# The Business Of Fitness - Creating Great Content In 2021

It's also a f2.8, so you're not gonna get as much blur as you would with my camera. You guys can probably see what's going on right now with the blur on this camera right now The nice thing about this is you have different options Whereas mine is just going to be that one blur not to build a zoom in zoom out The other thing that's nice about the Canon is when you flip the screen out You can actually see yourself if you wanted to vlog So this is nice on the Sony you can't do that You just have to imagine that you're in the right place, which I really hate but But the video on the Sony is a little bit better than on the Canon. However, I don't really seem to notice the difference that much, but a lot of really nitpicky videographers like the Sony a little bit more. One other thing that's nice and is really, really nice for beginners is on the Canon, you can actually tap the screen and it will focus. Whereas on the Sony, you actually tap the button and it focuses. And you have to wait for these little green dots to catch the image. so Probably gonna be a little bit easier for you to use a Canon than it is for you to use a Sony However, I do feel like once you get the Sony like once you get the Sony down is what I want to say it It's super super easy to use so you can't really go wrong with either one There's probably a couple cheaper options to go with the Canon as well. The Sony is a little bit more expensive And this is actually a Sigma lens So not as expensive as the Zeiss lens and as you guys can see the footage on this was insane so I mean literally everything before this was on this and You can't really notice the difference all that much. However, you would notice a huge difference if everything we just did was on an iPhone So here is in my opinion the
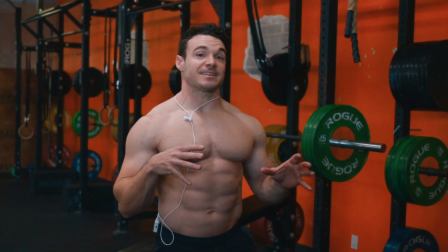best corner of my gym So the reason that this corner works really really well is because the light is pretty low.
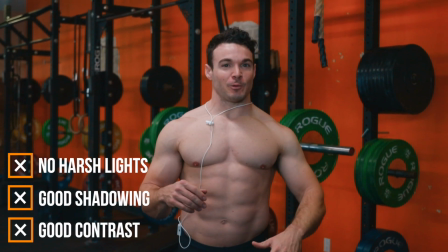I also have some Some paper on the windows because you know, we're not really supposed to be open
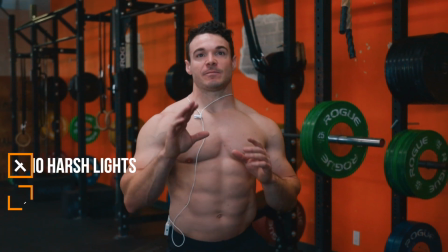But that's also helping us right now, right? And then even if the paper wasn't up, this would still be the darkest area of the gym.
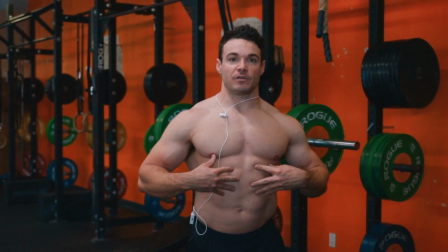And because it's dark, it's getting more shadow on the muscle tone that I have. So if I have bigger ab muscles, you're going to see better shading underneath.
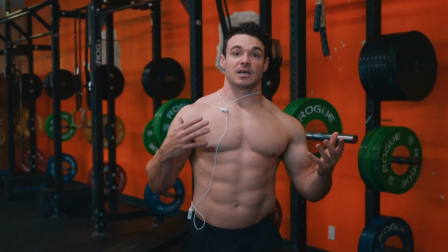And it's basically just because of the light that's coming in.
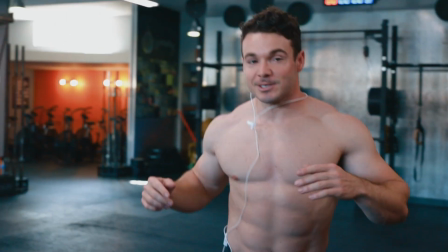Now, if I walk over here, we walk this way, we walk this way, you're probably starting to see the lighting start to go away a little bit.
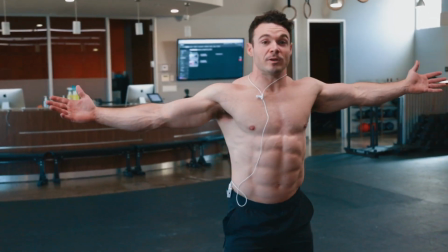It's going to get worse. It's going to get worse. This is the open part of the gym, the biggest part of the gym.
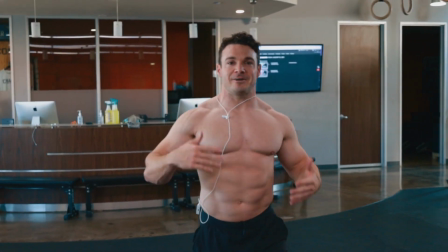Now we're getting to the area now where it's not as good.
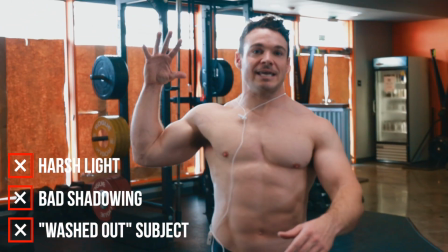And then I think over here, it actually gets a little bit worse, because now this is where the most light comes in. So right here, it should probably be the worst lighting.
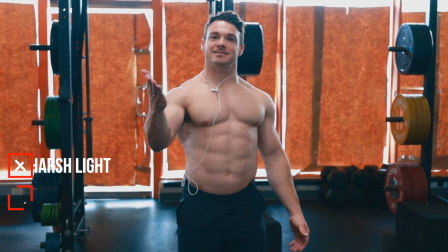Do you agree, cameraman? It's pretty bad.
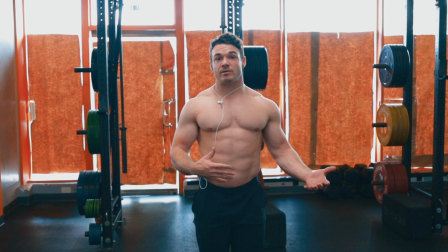So I wouldn't shoot a video right here, because even though the movement will be great, you're just not gonna really get that wow factor when you post it.
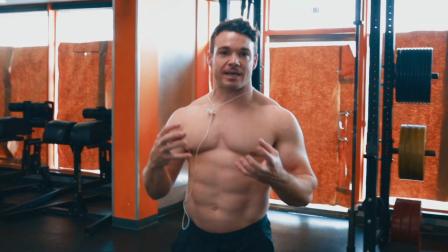So you want everyone to really, really look at someone's body in that post and be like, oh my god, what's that?
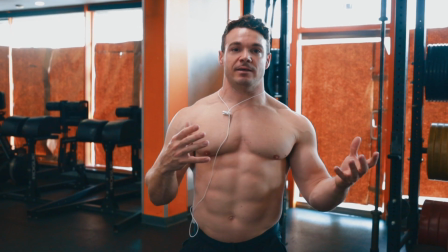And then they look at it, and then hopefully they get intrigued by the actual caption of the post and then
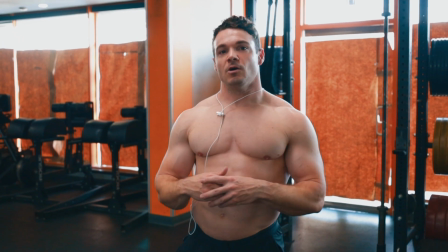eventually get tied into whatever you want to talk about or whatever that just whatever that post is about in general.
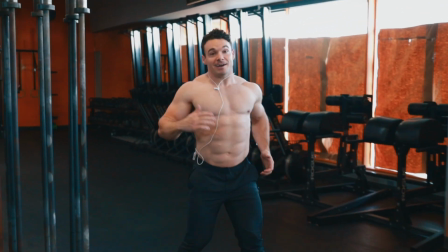So what I would do is come over here and
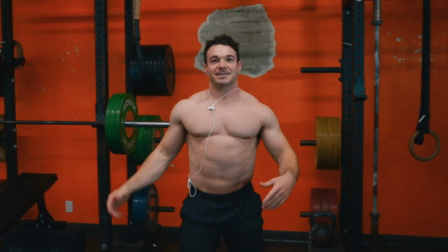you have this awesome lighting. So now you see someone talking.
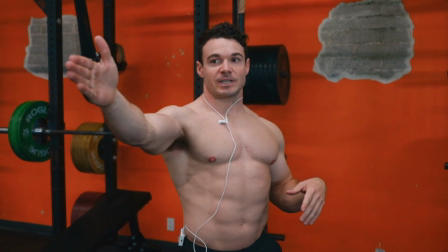It's the same person, but that person over there looks a little bit closer to some other people you've seen before.
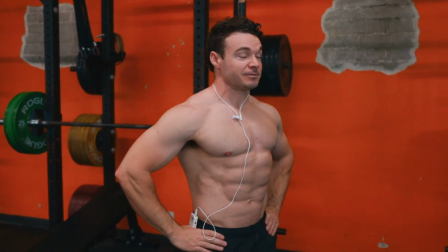This person over here looks pretty freaking lean, right?
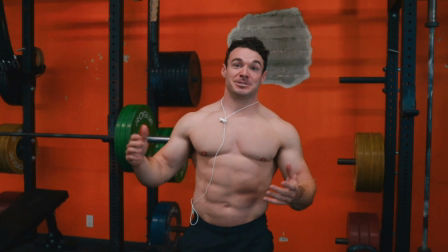So then you look at that, you're like, oh my God, who's this guy? What does he have to say, right?
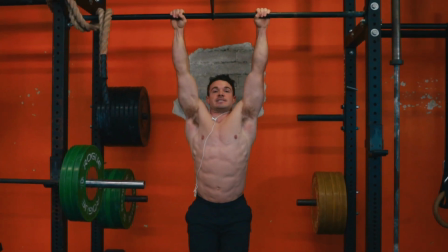And then when I move around, like a pull-up, for instance, it looks way better over here.
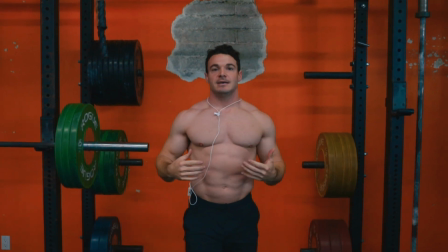You can see pretty much every single part of your body. And there's really no manipulation except for light.
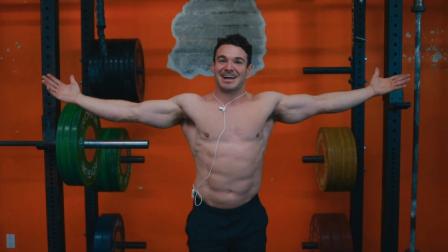You know what's great about light? It's free. All you have to do is move around, and you guys can find the best lighting in the gym.
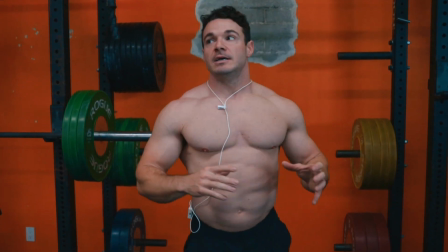You know what helps a lot as well is when you're in a dark area of a gym,
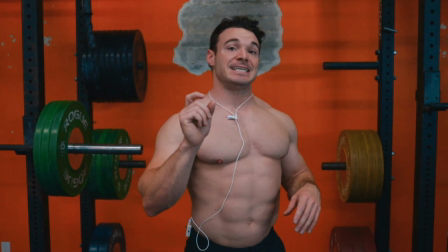you're like, okay, this is going to be the good spot. you want to find that piece of light from overhead that comes down because it creates better shading.
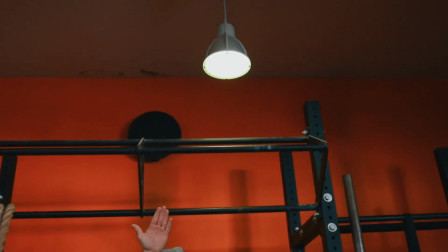This area works really well because there's a light just above my head.
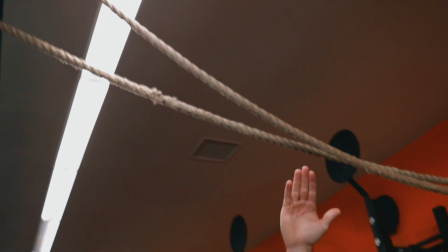There's also another long light right here which gives you pretty good lighting as well going this way.